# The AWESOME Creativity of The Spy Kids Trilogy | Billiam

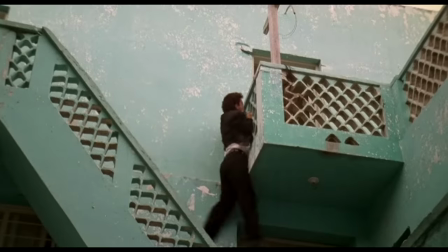[20:18]
And despite the fact that this was such a quick process to film, the final product looks like it took forever because of how many different angles and cuts there are.
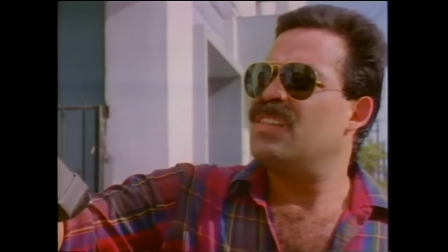[20:26]
It looked like they were shooting all day, but they weren't. He would set up different shots mid-take. So a lot of cinematographers will shoot with a fixed lens that can't zoom. There's a few reasons why you would do this, but Robert was shooting with a telephoto lens.
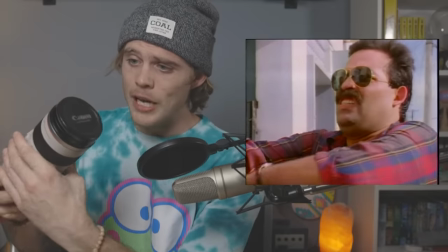[20:39]
And during conversations where he knew he'd be cutting back and forth, He would be zooming in on the actors to like match intensity.
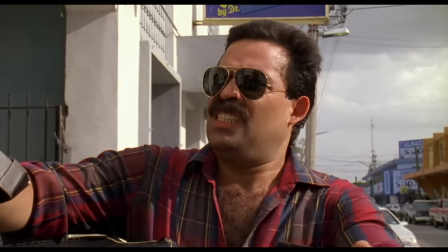[20:46]
So back in the edit, it would like be seamless, but it looks like they set up three different camera angles and shot it three different times.
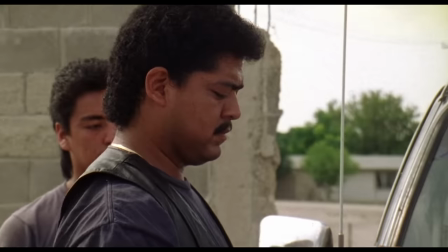[20:53]
It's like a true rebellious spirit. He took it around the American film festival circuit,
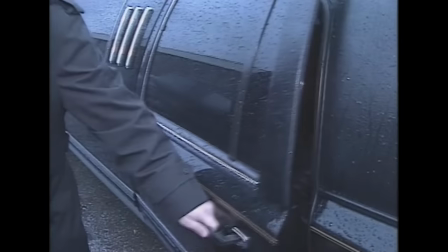[20:58]
telling some festivals how much the film cost and telling others that it actually cost a lot more than it did to see if they would buy it. And they did. To put in perspective how cheap this film was made for after it was picked up by Columbia Pictures, who distributed it internationally,
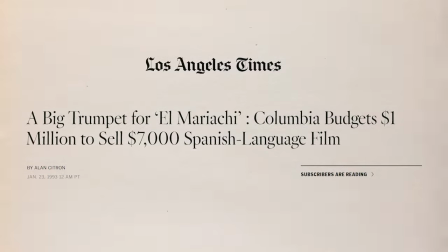[21:13]
they spent $200,000 to transfer the 16mm film print to a 35mm film print and to remaster the sound. The movie cost less than that.
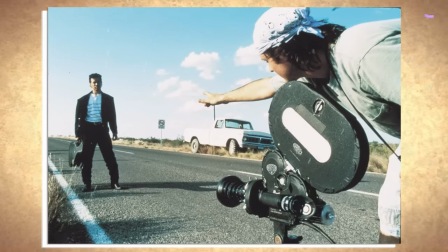[21:25]
Robert Rodriguez is definitely one of my favorite directors, but none of his movies are anywhere close to being my favorite movie. His films are fun and self-described as goofy. It's goofy shit, and there's so many great setups and punchlines and visual gags.
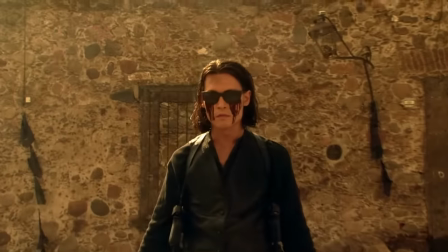[21:41]
It's truly filming. I was watching Desperado with a few friends a few weeks ago and somebody asked me why they think Robert Rodriguez chose to do Spy Kids after Desperado,
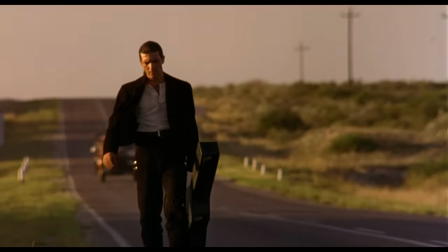[21:51]
which is the sequel to El Mariachi in which Antonio Banderas is recast as the mariachi. My response was, I think Spy Kids is actually a very natural progression from Desperado and he kind of laughed and blew me off until he saw this.
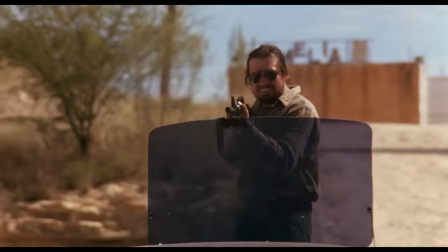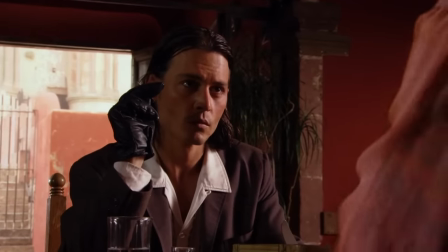[22:10]
so many of his films even the more violent and intense ones are filled with goofy setups and goofy memorable moments and big
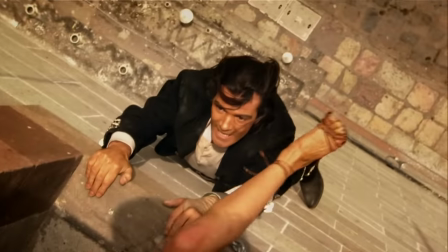[22:18]
characters and so many people want to work with him because he runs a very efficient and very fun film set he's not the guy
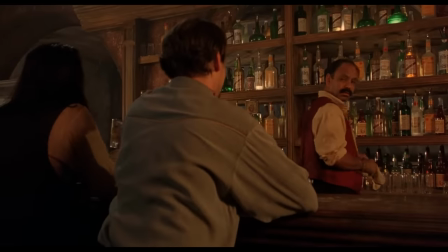[22:30]
he's worked with cheech marin like half a dozen times and i laughed my ass off when he said this in the Spy Kids commentary.
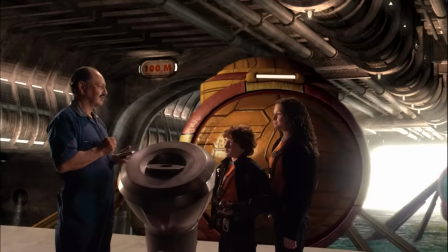[22:37]
Cheech is another guy that I work with a lot.
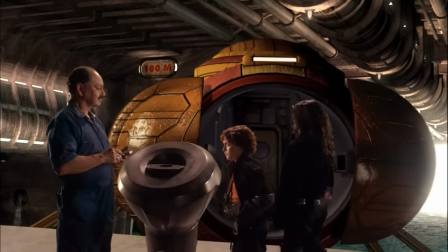[22:39]
I think I've only worked with him a total of maybe six days though, because whenever I make a movie with him, I always shoot his parts out in a couple of days. Those become Cheech days. And all of these things that I really appreciate about Rodriguez, comma, Robert, can all be exhibited through the Spy Kids films, almost like better than some of his other films.
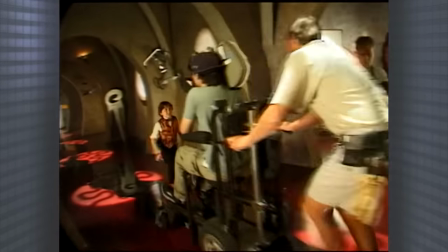[22:59]
And the Spy Kids films themselves carry over a lot of his creative philosophy directly into the themes of the movies.
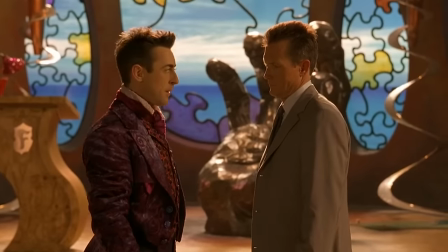[23:06]
Floop is not this joyous, confident guy that Junie imagined him as.
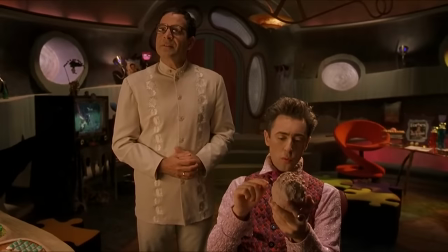[23:11]
Floop, as a creative, has to balance the creative vision he wants to achieve with something that can make him a lot of money.
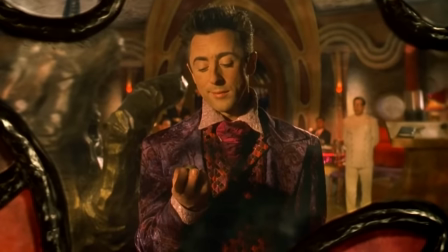[23:17]
His decisions makes his investors mad, but all he wants is for his show to be better,
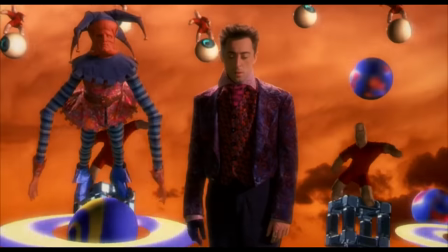[23:22]
a conflict I'm sure Rodriguez felt when taking his indie film production style into Hollywood.